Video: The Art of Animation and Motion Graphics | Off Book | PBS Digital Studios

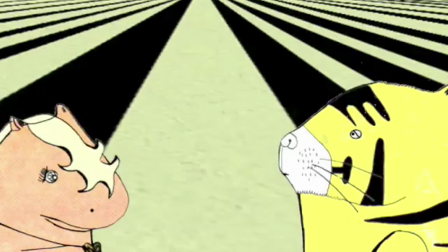I think the reason I'm so drawn to animation is that you have complete control and you can do whatever you want.
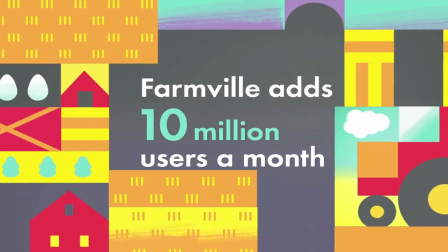When creating informative videos, you're slowing the viewer down to understand one thing at a time. Animation can personify emotions. It can personify thought. It's the same stuff you see when you go to sleep at night.
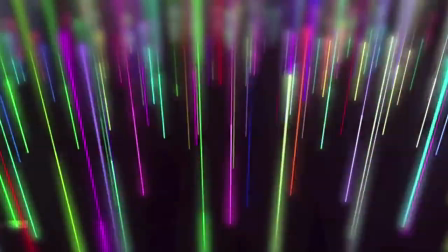Animation says, let's recreate that experience somehow. Let's pull other people into it.
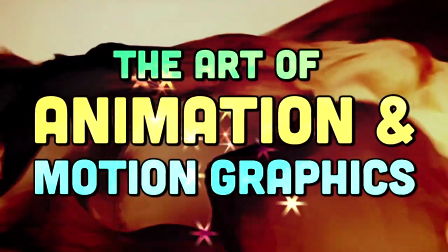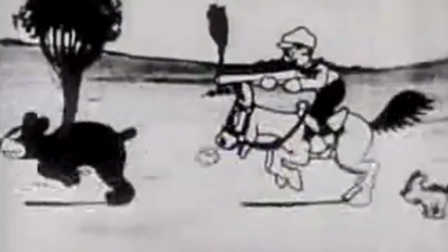There's something intrinsically magic about animation. Many artists through the ages have wanted to bring their art to life.
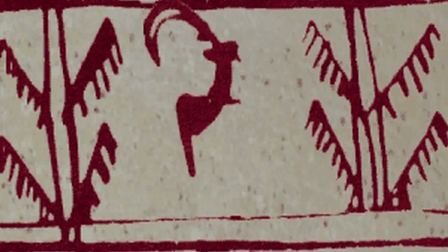Animation has been around for a long time. I mean, we're finding more and more cave drawings in which animals have multiple limbs.
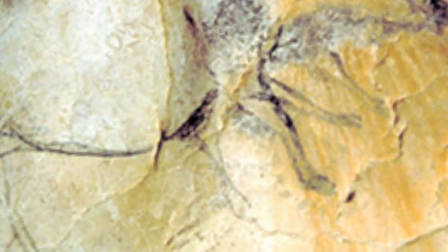The artist wanted to get the impression of motion.
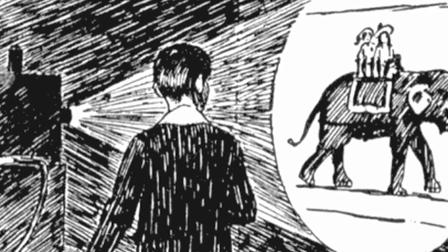They come into the 19th century with magic lanterns in which one piece of glass had one picture, and then you switch it over and it changes and becomes something else.
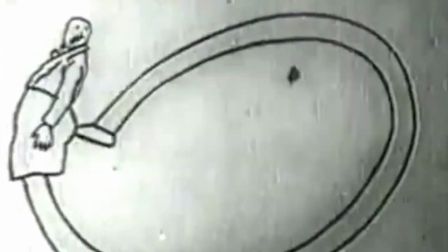But it wasn't until photography came around, motion pictures, that was able to be used to make a successive series of still drawings look like they were alive.
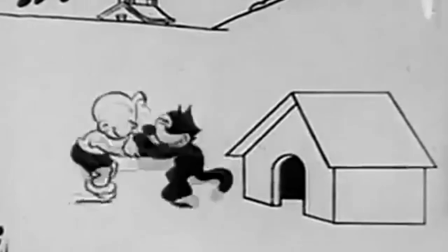There's a whole series of techniques that can be used now. One of the great traditional ones was hand-drawn animation.
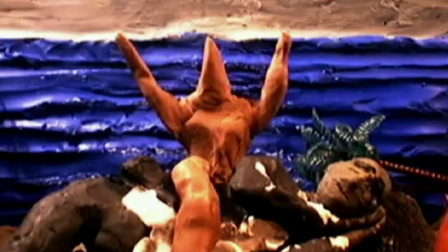There's also puppet animation. There's clay animation, which is a form of puppet animation. Today there's computer animation, CGI.
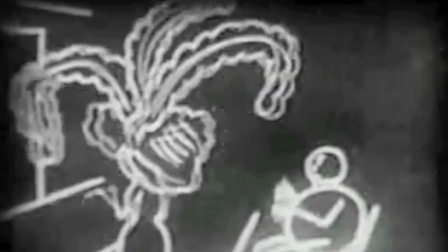Some of the major players happened really early on. One of them was a man named Emil Cole.
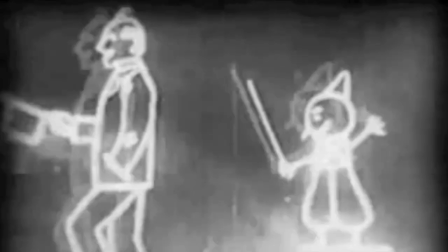He introduced the idea of surrealism and the use of abstraction in animation.
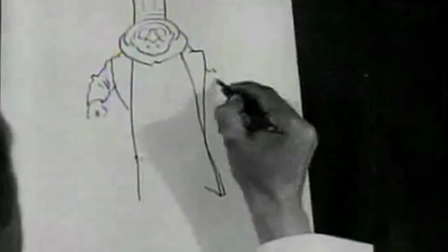Winsor McKay started to make his animated films about three years later in 1911.
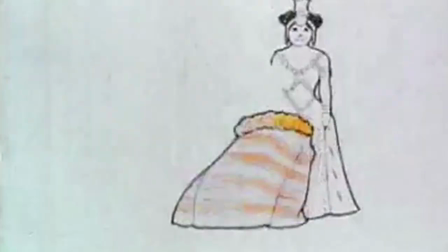He had an incredible ability to create a real-life character out of impossible things like a mosquito or a dinosaur.
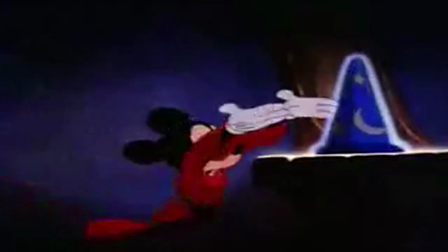And coming forward to the Disney Animation Studio in the 1930s where they codified and they tested out these principles.
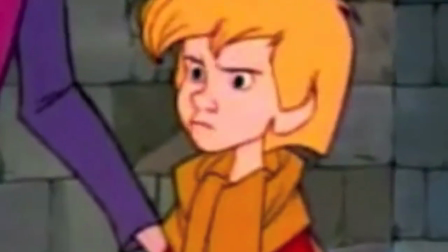One of them was something called stretch and squash. Those are principles that give you an elasticity.
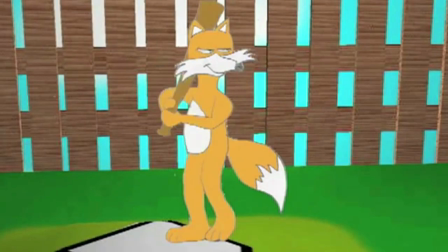Then they found there was a principle called anticipation. There was other things like follow-through.
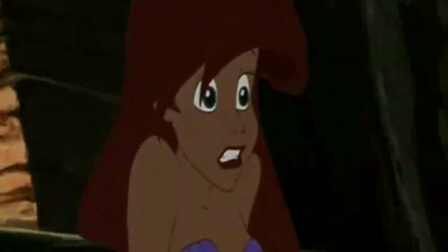If a person has long hair and they come to a stop, the hair will continue to go. It's a secondary action.
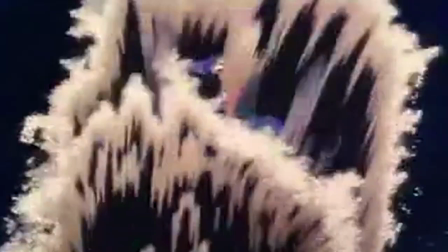So all of these little symbols add a veracity to the animation so that audiences are convinced they're seeing something that's really happening.
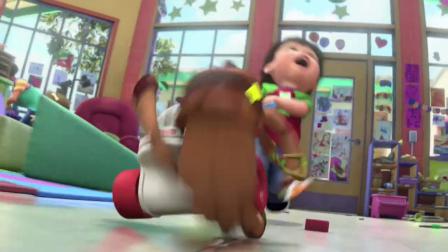And it opened up all sorts of possibilities for the future.
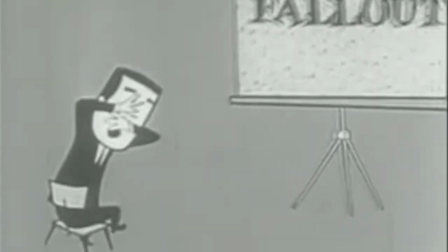Since the beginning of motion pictures, we've had informative videos. So think about the films that would have been played in a science class.
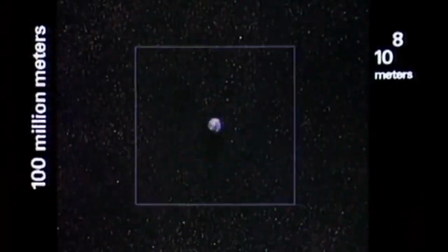One of the classic ones is the Power of 10 video. And Disney is another great example of this.
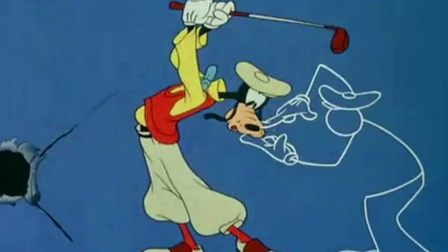If you look at the goofy golf video from the 50s, he's explaining how the golf swing works using overlaid graphs and charts and stuff.
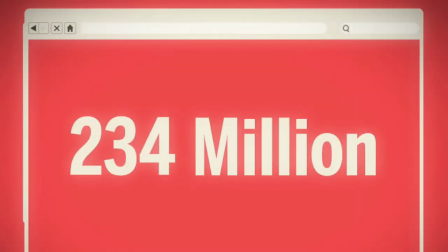So we thought that we could kind of maybe do it differently or better or whatever. And so our business is getting information out to the public and educating them.
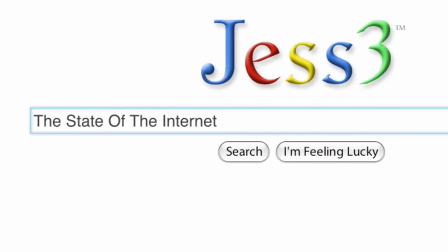So the first video we ever did was called The State of the Internet.
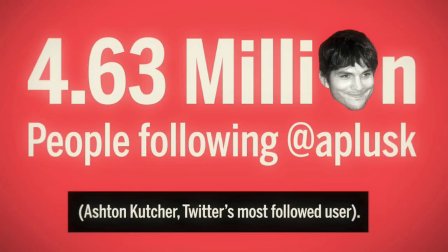It was combining the storytelling nature of the political cartoon with the information that you get from this infographic.
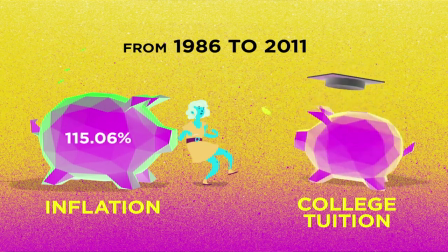For the last 50 years, animation has been created in a fun way for a very broad audience, and so I think there's a lot of respect and trust in this medium for storytelling. But you are manipulating how the viewer is processing that.
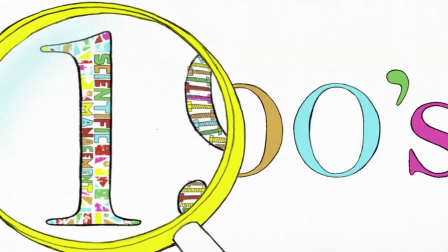And in general, designing presentations, one of the things I'm always pushing is make the big information element as big as possible.
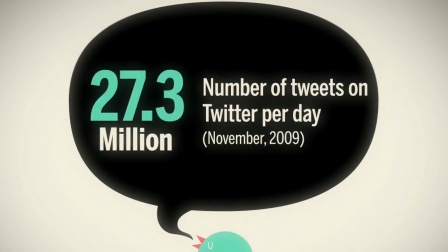Slide show-like videos lends itself to people taking screenshots, sharing them, and being able to add their context to that slice of the story.
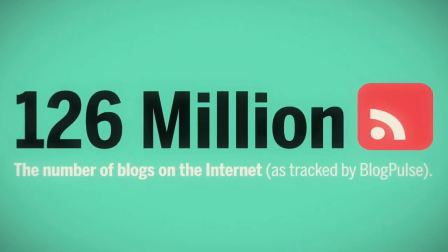Times have really changed where now we're using the internet as a community center for ideas and the role that animation plays is for the purpose of education.
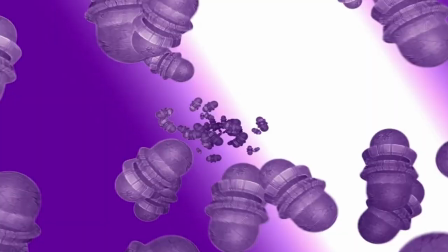The roots of motion graphics are really the roots of experimental animation, which I don't know if people understand that that is as old as the medium of film itself.
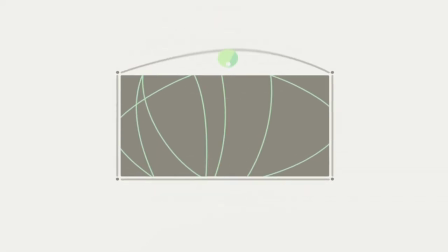Both motion graphics and animation, they encourage play and it's through that process of experimentation that I think a lot of interesting stuff is made.
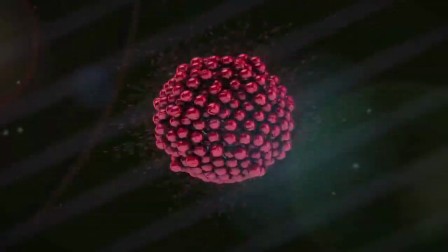Every now and then somebody creates something that really has a viewpoint or that's trying to do something new, usually by accident. And next thing you know, they're developing a voice of their own.
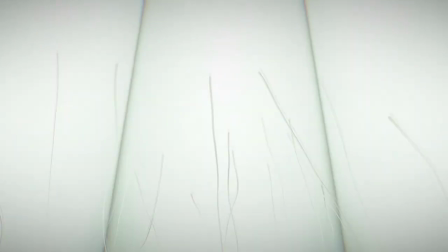By taking risks and inviting in mistakes, you can invite a whole new way of creating into your process.
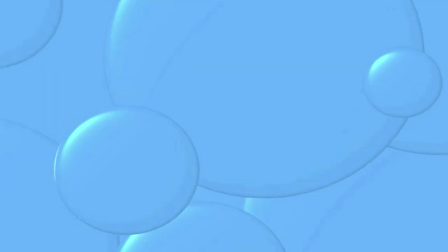There's just a kind of weird abstract drama playing out on the screen that transcends a lot of the normal structures of storytelling.
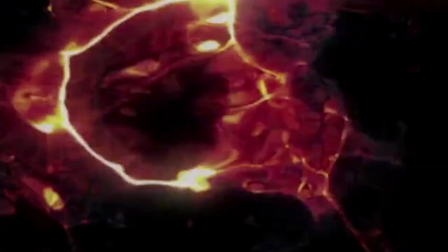I think it goes back to when we used to gaze into the fire.
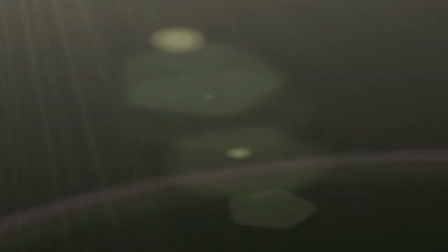That kind of primal experience of looking at flickering imagery and hearing things that seem to match with it, that's very deeply embedded in us.
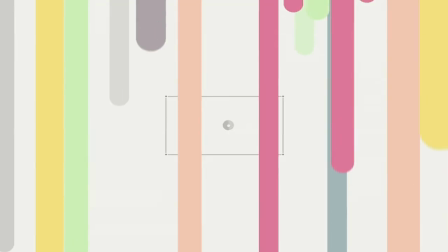Motion graphics basically taps into that. And that's important. You know, you don't always have to have a character or a clear narrative in order to move somebody.
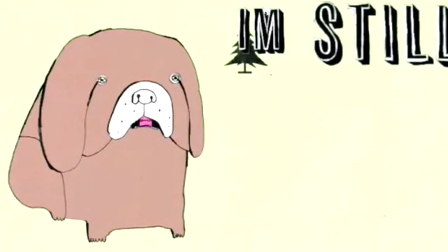Animation is just the medium I use to express my stories. With live action, it's more of a community and it doesn't maybe allow for your weird thought process to kick in.
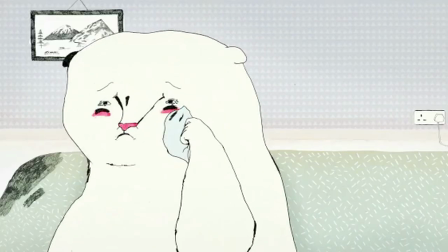I much prefer the way pencil looks. You can get these little accidents and little smudges on the paper and you're just in your room and you can create these incredible worlds. With Belly, I tried to think about what it was like to be ostracized by an older sister and how you can just feel like so rotten inside.
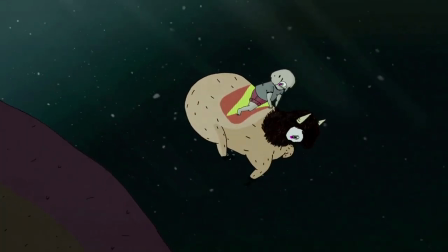So animation is a great medium for that because it's just you. It's all coming out of you. And the stuff that comes out of things that would only come out if you're just stuck alone with your brain for a really long time.
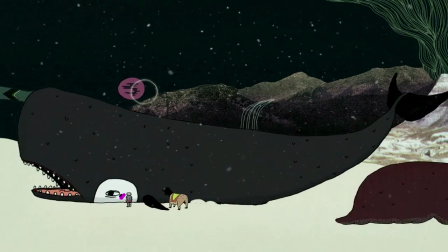Have you seen my brother? His name is Alex. Yes, I have seen him.
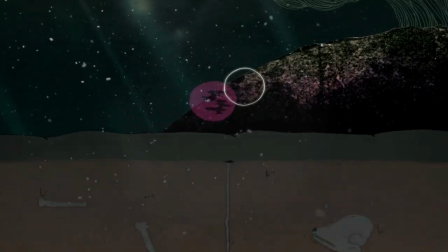I think if something makes sense to you, even if it's abstract, it will make sense to the viewer.
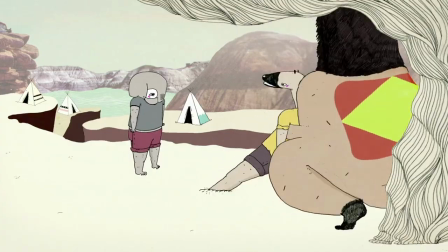So, yeah, like, going inside the belly as this abstract element for something being in the pit of your stomach just seemed to make sense.
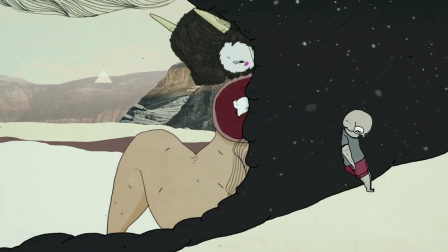Hey, buddy. I miss you. Yeah, yeah. Right. I know. Come on, Oscar. A ride's here.
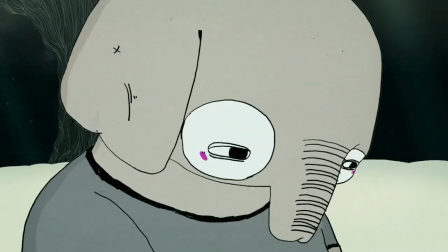And then when people come up and they're just like, oh, yeah, I totally got it. I feel that way too sometimes and you're just like, really, really?
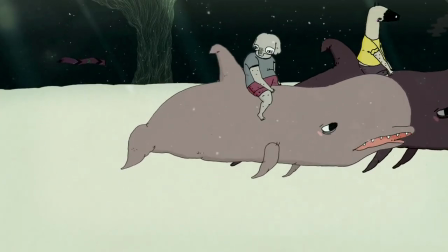It's a very weird feeling.
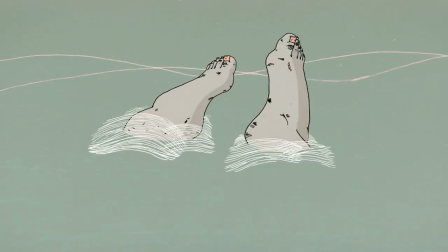With animation, I like to express myself as sort of externalizing inner angst and turmoil and things, and because it's in this cute package, it's easier to digest.
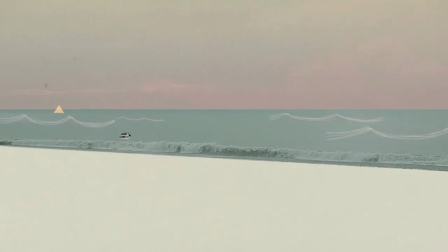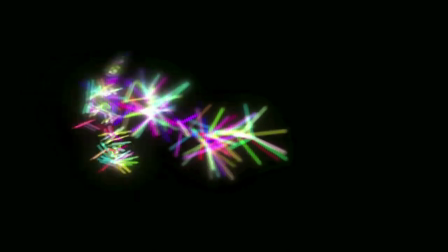In animation, anything is possible. There really are no limits.
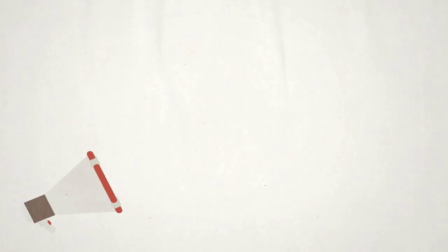The reason that infographics have become very popular is people are using the internet more and more to be educated about things.
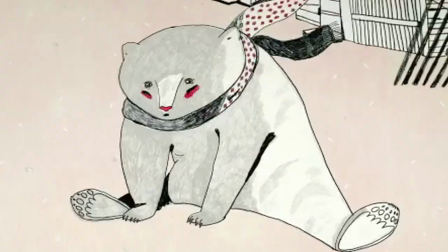I love the process of drawing and figuring out how you can make it look weird but still realistic. If you think it, you can draw it, you can animate it. You can be an animator.